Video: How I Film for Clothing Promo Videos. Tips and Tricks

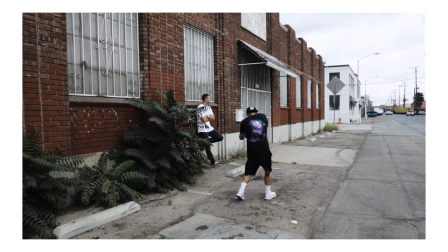(4:08)
take basically fast burst just hold down that shutter and just let it rip try to get like 10 to 20 photos and then i always implement them in the videos not always but for the most part i do it anyways just because it gives you a different type of look like a video will only do so much but you can get that stutter look that these photos give you when you put them together in premiere like kind of like a gif image in some type of way you just don't get that so those are the two things that i did in this video that kind of gave it a different type of look in case you guys were wondering how i went about getting that so it was all done in camera and now let's talk about the models what do i normally do when it comes to clothing brands and what do i have the models do for example
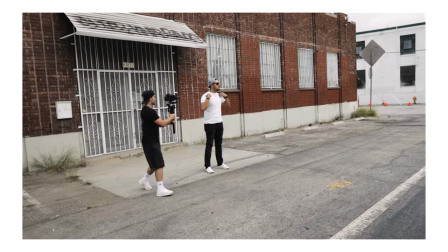(4:48)
when it's guys sometimes i have them you know kind of just move their hands if not i have them brush their shirt kind of like just you know polish just relax and for the most part those shots always look good when it comes to clothing brands because you're able to get close shots
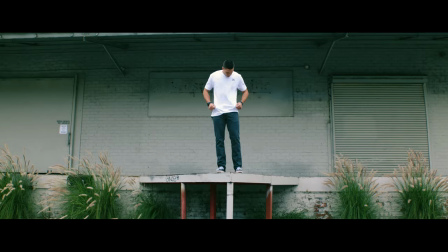(5:02)
as you're doing you know it doesn't look too stagnant or too i guess structure it looks more loose so i definitely like to do that for my videos as you guys watch and another thing that i do for these videos and something that i highly suggest this is an advice that i can give you guys is don't focus so much on close shots when it comes to these brands.
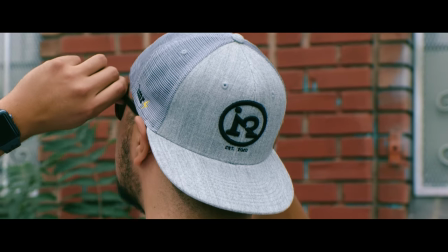(5:21)
Don't focus so much on the shirt and the logo and you see this so much throughout the video.
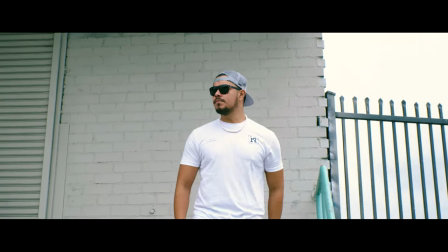(5:26)
Make sure you guys get some wide shots. Make sure you guys add a style to the video that complements the brand itself.
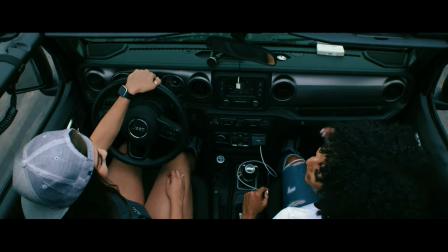(5:32)
So for example on this video you guys watched you know I had them in the jeep. I had multiple different angles and again here and there I'll cut into like the hat.
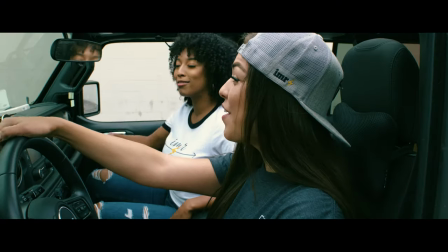(5:41)
I definitely provided the brand in the clips but it wasn't just the focal attention.
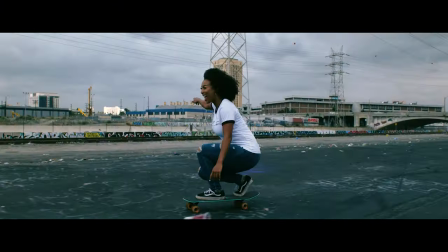(5:46)
It was also the whole scene and the style that the client wanted me to give out when it came to this brand so make sure you guys have
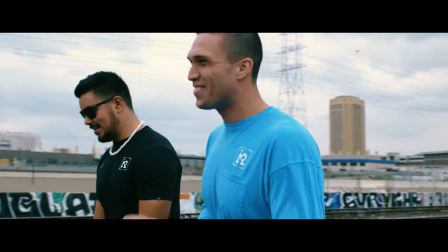(5:52)
a mixture when it comes to your apparel videos don't get so much focus on the brand you are shooting for the brand but also implement the style and add different things another tip that I can tell you guys when it comes to these clothing brands in terms of video is on side of just getting obviously everything that I mentioned if you guys see something interesting or a b-roll of the location you guys want to go for you know make sure you guys grab it and you never know sometimes you can add a quick second or three seconds of that in the video
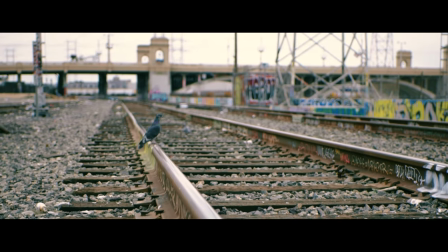(6:19)
so for example one shot that i added was a bird i saw the pigeon like on the train tracks and i put the camera quickly on 120
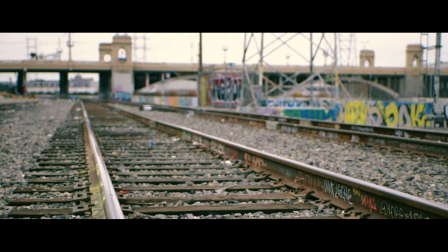(6:26)
frames per second and i pushed in i knew i was going to slow down and it potentially could have been a shot just to kind of show a
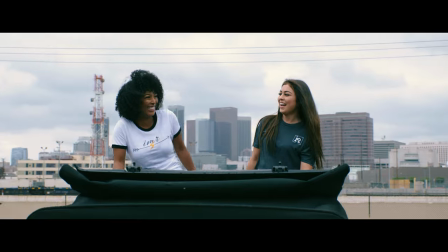(6:33)
little bit of something extra you know kind of give it that little extra um to the video um that was just so stupid but you guys get what i mean just give it that extra spice to the video the next thing i also wanted to break down with you guys is notice how you know for the most part i had
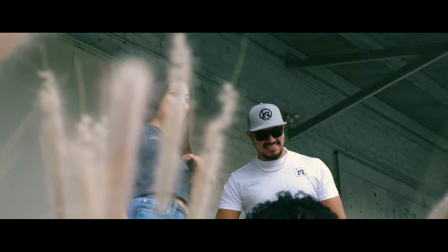(6:47)
them all either talking vibing smiling having a good time that's because that is what ruka and i think i'm spelling it right hopefully i'm spelling right with ruka but volcom hurley all these brands when you watch your commercials or you watch their promos they're always having a good time it's just overall a good mellow vibe so i definitely wanted them to just have fun relax make them feel as natural as possible but yeah that's pretty much it for the most part i covered this whole video again I don't know if I was all over the place but as I stated and this is why it's nighttime is because I was stuttering having a bad hard time trying to get this video out so I'm actually excited that I got through with this if you guys have any additional questions for this video just drop a comment below like this video if you guys found it helpful and you guys made it this far appreciate you guys you guys are the MVP and this is why I do these YouTube videos because I really want to help you guys so you guys want any additional information with this video again leave a comment below and I will catch you guys in the next one. Peace out, guys.